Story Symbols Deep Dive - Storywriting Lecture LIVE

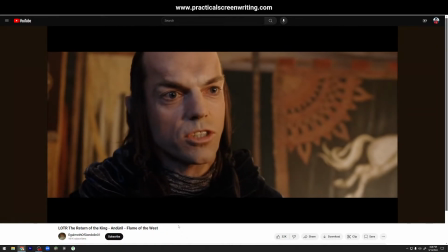Andúril, a flame of the west, forged from the shards of Narsil.
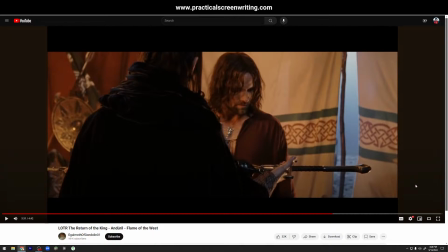So I hope you noticed that he says, they will answer to the King of Gondor. And then we see the sword, right? Because the sword is the physical symbol of the lineage of Isildur. So in this scene, as Aragorn is taking the sword,
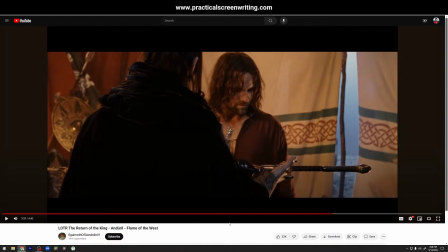it is symbolic of the abstract idea of the return of Isildur's lineage to the throne of Gondor. even though this is two characters standing in a tent, one is handing the other a sword,
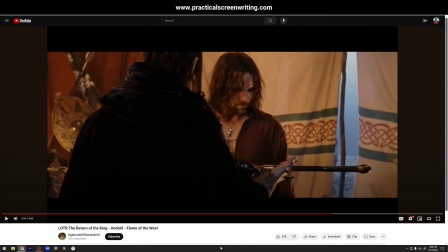it is the symbolic meaning of the moment that is attaching all the emotional weight to it. And the more that you as the writer are able to see the language of symbolism, and the more you can create emotionally strong moments that don't require you to have
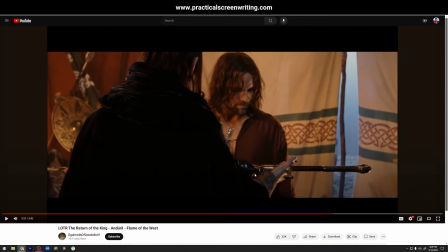500 extras and a whole big CGI team. You can build an emotional moment around two characters standing in a room, one handing another an object, but you have to be able to build the symbol. You have to be able to understand the meaning behind that story symbol. And a sword is a super,
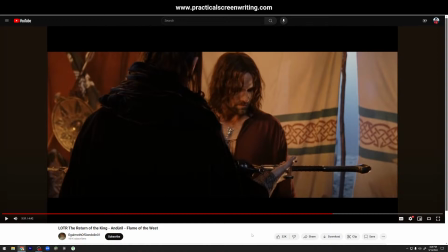ancient symbol, right? And so it has a lot of this, it has that weight of a line. It has there's just a lot of immediate symbolism attached to the idea of a sword,
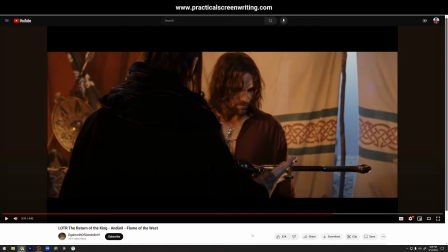and so then that's why it becomes a good story symbol for this point, because the story is both adding its own symbolism to it, right? This sword symbolizes Isildur's heir, Aragorn, returning to the throne,
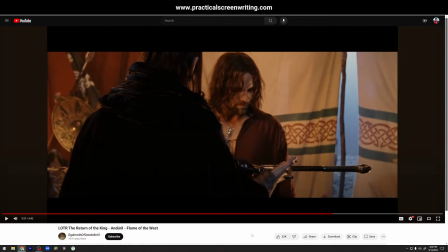but also it is using just the symbol of a sword in the collective unconscious, right? What does a sword mean in the collective unconscious, right? It already is associated with ideas like,
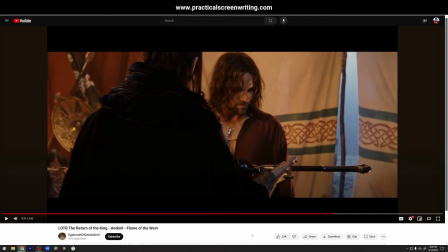fighting, with ideas like taking up arms, with ideas like kings, knights, all of this. And so that's kind of what you're trying to do, right? You're not just
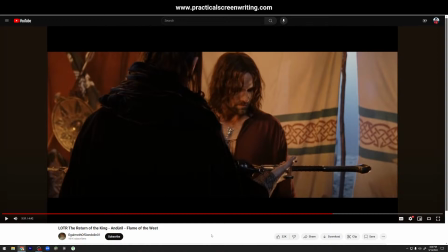inventing story symbols out of complete thin air. You are essentially using natural symbols that already exist in the collective unconscious to bring an idea forward.
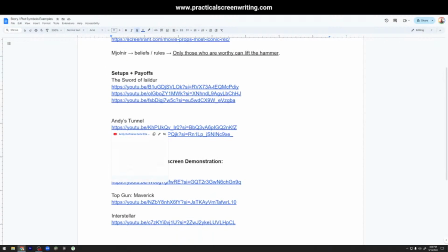Let's see this again. So let's go over to Shawshank Redemption.
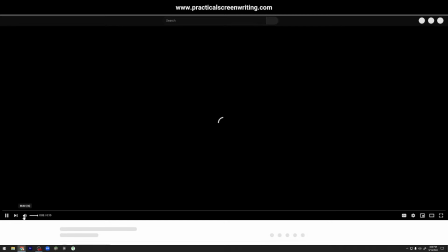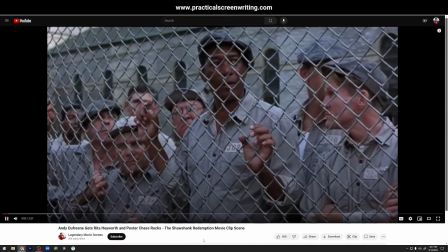Okay.
Could use a nice welcome back when he gets out of the infirmary. I'm thinking Andy could use a nice welcome back when he gets out of the infirmary.
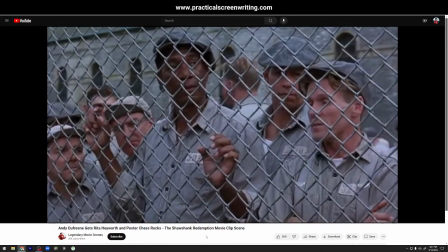Sounds good to us. I figure we owe him that much for the beer. Man likes to play chess.
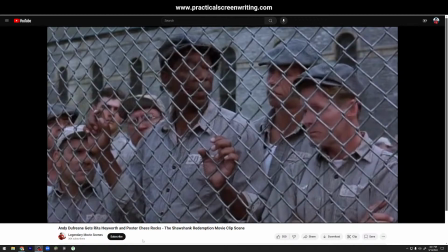Let's get him some rocks.
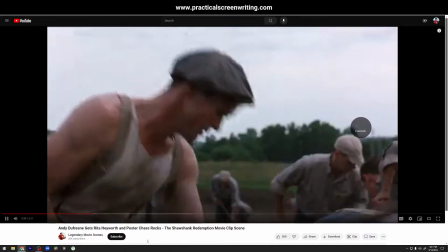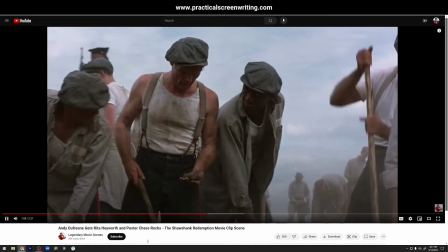Shit. Oh, horse shit. Petrified.
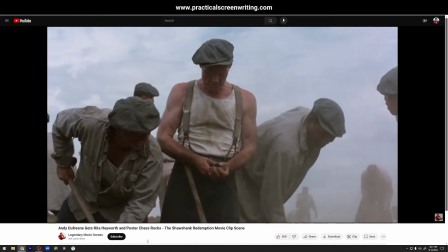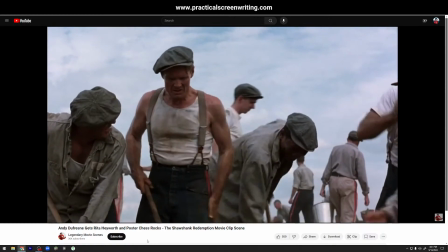Jesus. Oh, damn. Despite a few hitches, the boys came through in fine style.
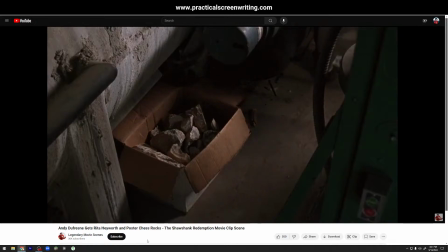And by the week Andy was due back, we had enough rock saved up to keep him busy till rapture.
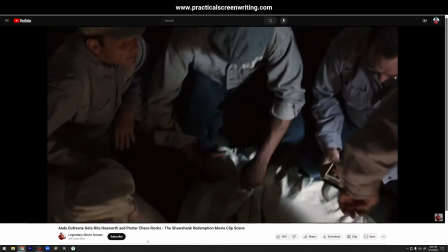Also got a big shipment in that week.
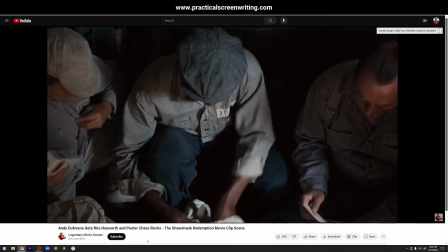Cigarettes, chewing gum, sipping whiskey, playing cards with naked ladies on them, you name it.
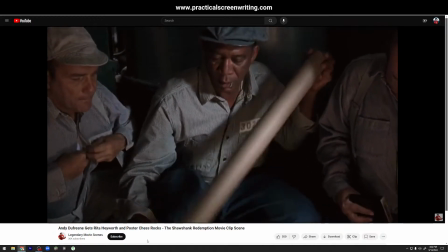And of course, the most important item.